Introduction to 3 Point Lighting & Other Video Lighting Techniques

I shoot a lot of movies in natural light, and Nikon HDSLRs handle available light beautifully. But as you advance in your moviemaking skills, you'll eventually want to consider gear that will let you enhance your lighting. I'll start with one lighting accessory that I bring with me all the time, and it's not even a light. It's a pop-up reflector. It's amazing what one of these can do to actually enhance your shots.
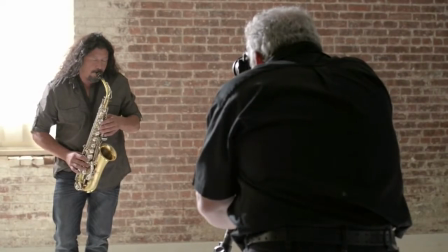[0:37]
Whenever there's a strong light source, like the sun or a bright window, the contrast between lit areas in the shadows can be higher than you want.
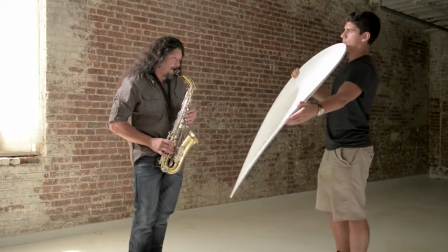[0:45]
But now when I bring in the white side of this reflector, it bounces that light source back on the darker parts of my subject and brings up a lot of details that were lost in the shadows. If you're out in the Sun, the silver side bounces even more light back into the shadows. Now if you don't have a pop-up reflector, any large white board can do the job. But what if you want to actually add light? Well there are lots of options. These are all constant light sources or hot lights since they remain lit all the time when you use them, as opposed to flashes used in still photography. Let's start with this small LED light. This is great. It's small, lightweight, and even though it's considered a hot light, it puts out no heat at all. They come in a wide range of sizes with a variety of features and accessories.
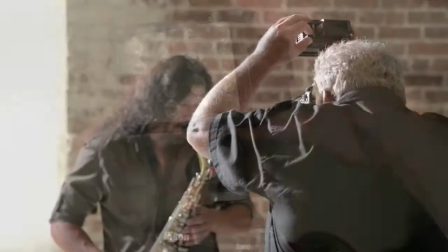[1:30]
This battery powered one slips right on the accessory shoe and fills the shadows nicely by sending out light from the same direction as the lens.
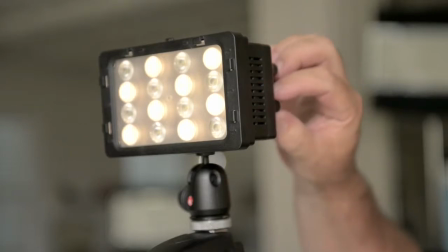[1:38]
This one can also adjust its color temperature so that it can match everything from daylight to incandescent light.
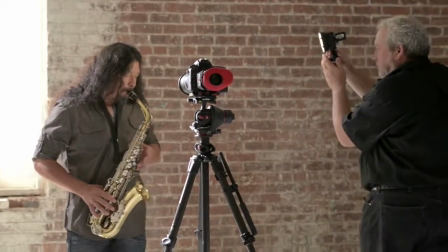[1:45]
And if you want to add some modeling to your subject, you can just pop it off and hold it to one side. When you want to control all the light, you'll want to get a lighting kit, something like this, with a variety of lights, stands, and accessories.
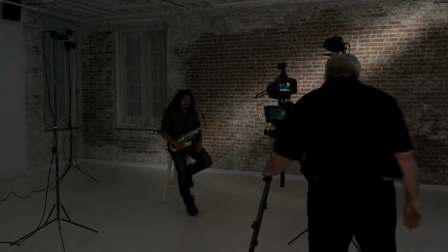[2:00]
When I light a subject, I start with a basic three-point lighting setup.
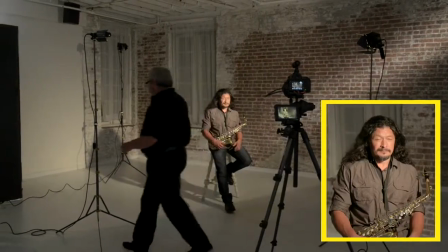[2:05]
A key light which acts as a main light source for the scene, a fill light which is a light about half the brightness of my key light to fill in the shadows,
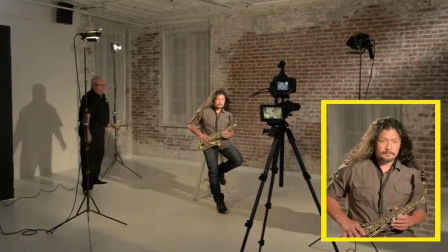[2:14]
and a backlight to highlight the edges of my subject to help separate him from the background.
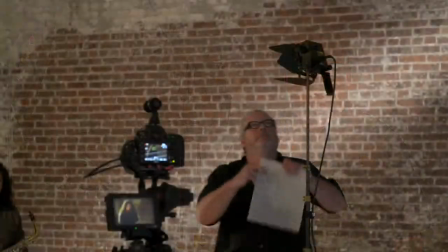[2:20]
Now, if I don't like the harshness of a light, I can add some light modifiers to soften the light.
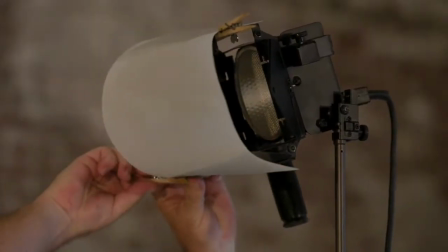[2:25]
I can place a sheet of this material, sometimes called diffusion, over the light to broaden it and diminish the harsh shadows. If I want to broaden the light even more, I can use a softbox like this or bounce the light into a special umbrella.
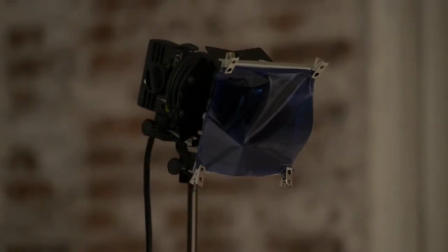[2:38]
If I want to add some drama, I can place colored filters called gels over the lights.
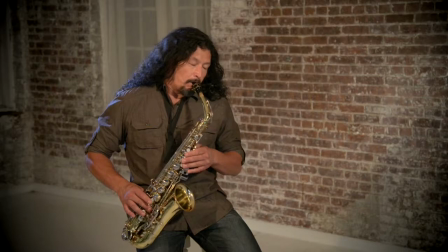[2:43]
This is a great way to create a mood or an atmosphere to the shot. Now I've only touched on some of the most basic lighting techniques here, and there are as many styles of lighting as there are types of lighting instruments, and probably thousands of instructional books, guides, videos, and workshops available to help you learn more. My advice is to watch other movies and shows and try and determine how the scenes were lit, and then go out and experiment on your own. The more you practice, the better you'll get.